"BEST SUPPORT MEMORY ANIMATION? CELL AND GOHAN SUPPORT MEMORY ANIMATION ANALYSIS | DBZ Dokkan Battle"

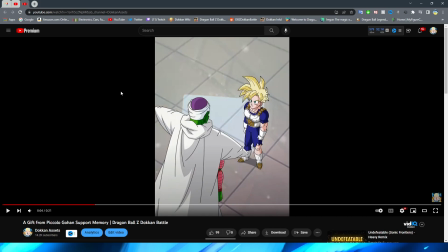738s
I will say these assets don't look lower quality necessarily, but they do look a lot more akin to like the in-between talking story assets with the thicker black lines on the smaller assets. And I will say, Gohan's face does look a little bit strange here. I don't know if it's the nose or the size of his forehead.
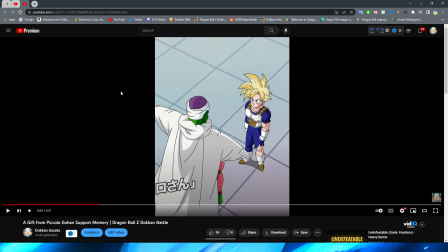758s
But he does look a little goofy here, if I'm being honest, right? He does look a little bit strange. Definitely not too bad. But I definitely still like the way that it looks. I think the lookout floor also looks really good. You do have, obviously, Gohan with these small lip flaps here, and a small nod from Piccolo, right?
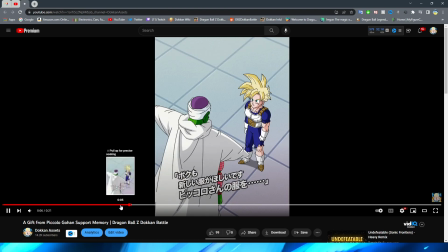775s
As he's listening in. That is really small, right? Like, they didn't even need to include that. Look at him. He tilts his head down right there. Very simple, but just kind of, you know, caught by Gohan's words. You know, he got his attention, obviously. Then they cut to Piccolo's face, I believe.
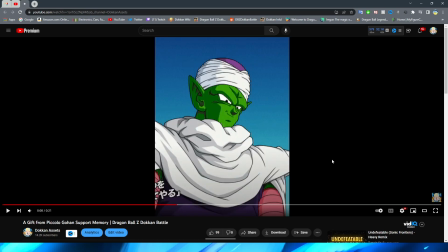792s
Yeah, it's just a quick cut, which, again, this makes more sense for a support memory, right? And I know if it was, like, in a Super Attack animation, I would be going crazy right now. You know, sound like J. Jonah Jameson slandering Spider-Man.
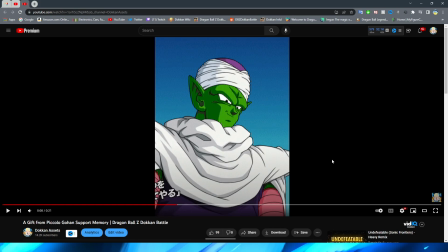809s
But, obviously, for support memory, you want it to be quick. You know, it still should be a good representation of the scene, but obviously these scenes are a lot less action-packed because, of course, for the support memories, the majority of the scenes that they take from are scenes where the characters aren't attacking,
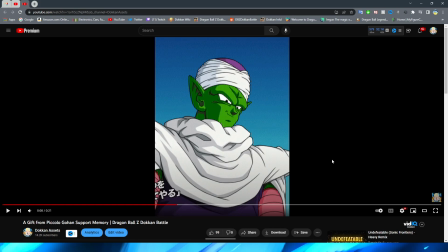825s
or they're standing around having a conversation, or something else is occurring, right? So having cuts like this makes sense. For this one then, of course, we just have Piccolo standing there. He looks fantastic, by the way. Definitely no complaints whatsoever. Piccolo looks great in this shot.
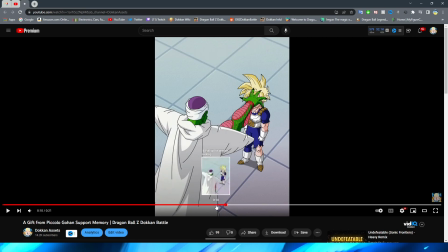840s
And then we cut back to basically the same thing. This is another time where, again, I'm not going to be as critical about this because it is just a support memory and it is not an animation. However, I'm not going to lie. I saw this arm movement a little bit and I was like, yuck!
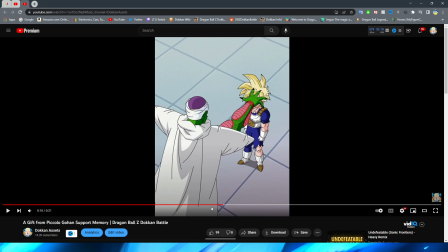859s
Right? Because it is basically just like, let's count them, right? We can count the poses here. 1, 2, right? So we got 1, 2, 3. And then if you want to count that as 4 when he opens his hand, I guess that would be 4, right?
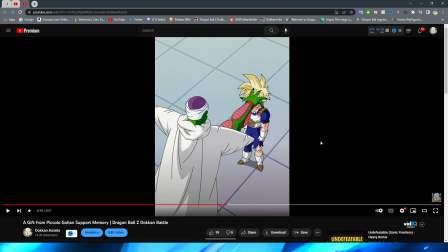876s
Which is kind of yucky, but at the same time, again, it's a support memory animation. So they don't usually put as much like high quality fluid movement into these as they do for the,
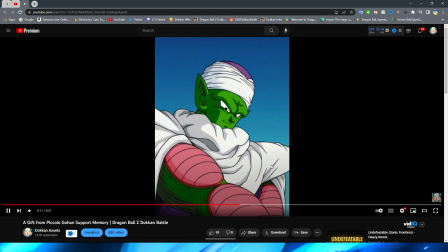887s
you know, other animations. However, I definitely like the change in Piccolo's expression here, and the actual expression that he gives when he's doing the close beam is great. And this is like exactly how I remember it from the anime, right? Like this specific expression, because I remember this scene pretty well, because obviously, you know, I watched it as a youngin, you know, watching Dragon Ball Z Kai on TV.
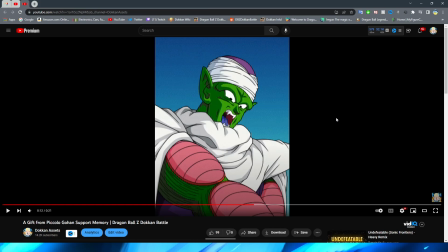907s
This makes sense, right? And it, well, not just makes sense, it looks good is what I meant to say, right? Like the actual transition of his expression looks very, very nice, right?
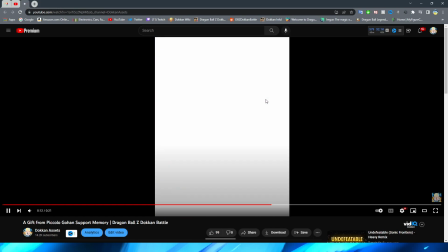917s
Simple, easy, and it works. Then, of course, we transition back to the scene where we basically just have Gohan glow for the beginning of this section.
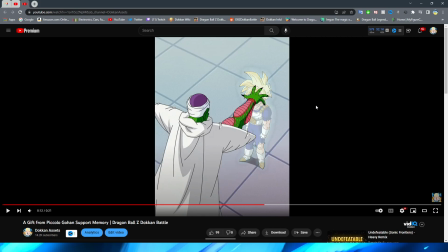926s
This looks very funny out of context. I will say, it is a little bit of a shame because I have seen them do better glow effects. This outline on the glow is kind of yucky. This looks like in a thumbnail for a YouTube video, and I used to do this.
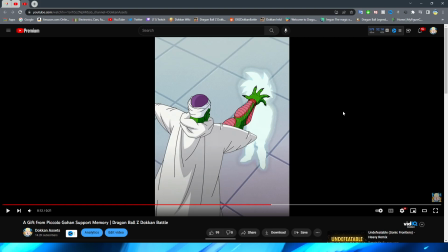942s
Sometimes I even still do. I'm a little bit of a victim of it too, but when you use the kind of yucky outer glow and it kind of makes this outline, but it's sort of a low opacity type of thing, it just doesn't really look that good. Like, I think they just could have either colored Gohan completely white like this, right,
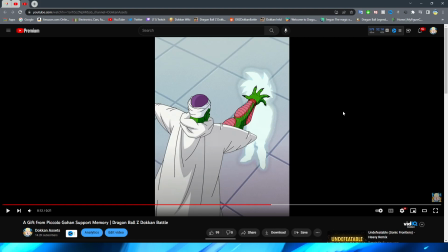960s
and just had him glow a little bit without the little bit of like afterglow, or just don't add the like black outline, or I guess it would be more like a gray outline in this case. I think it would have worked a lot better. Or maybe like soften it up. And I know these lines aren't like hard lines necessarily, right, because obviously they're very like rounded edges.
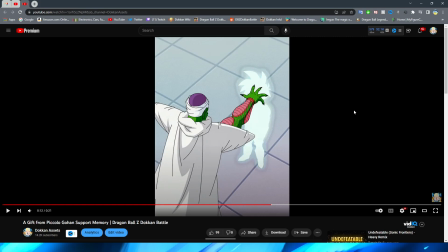980s
But just don't have as like obvious lines. Just kind of have it like dissipate, you know, into a little bit of a fade there.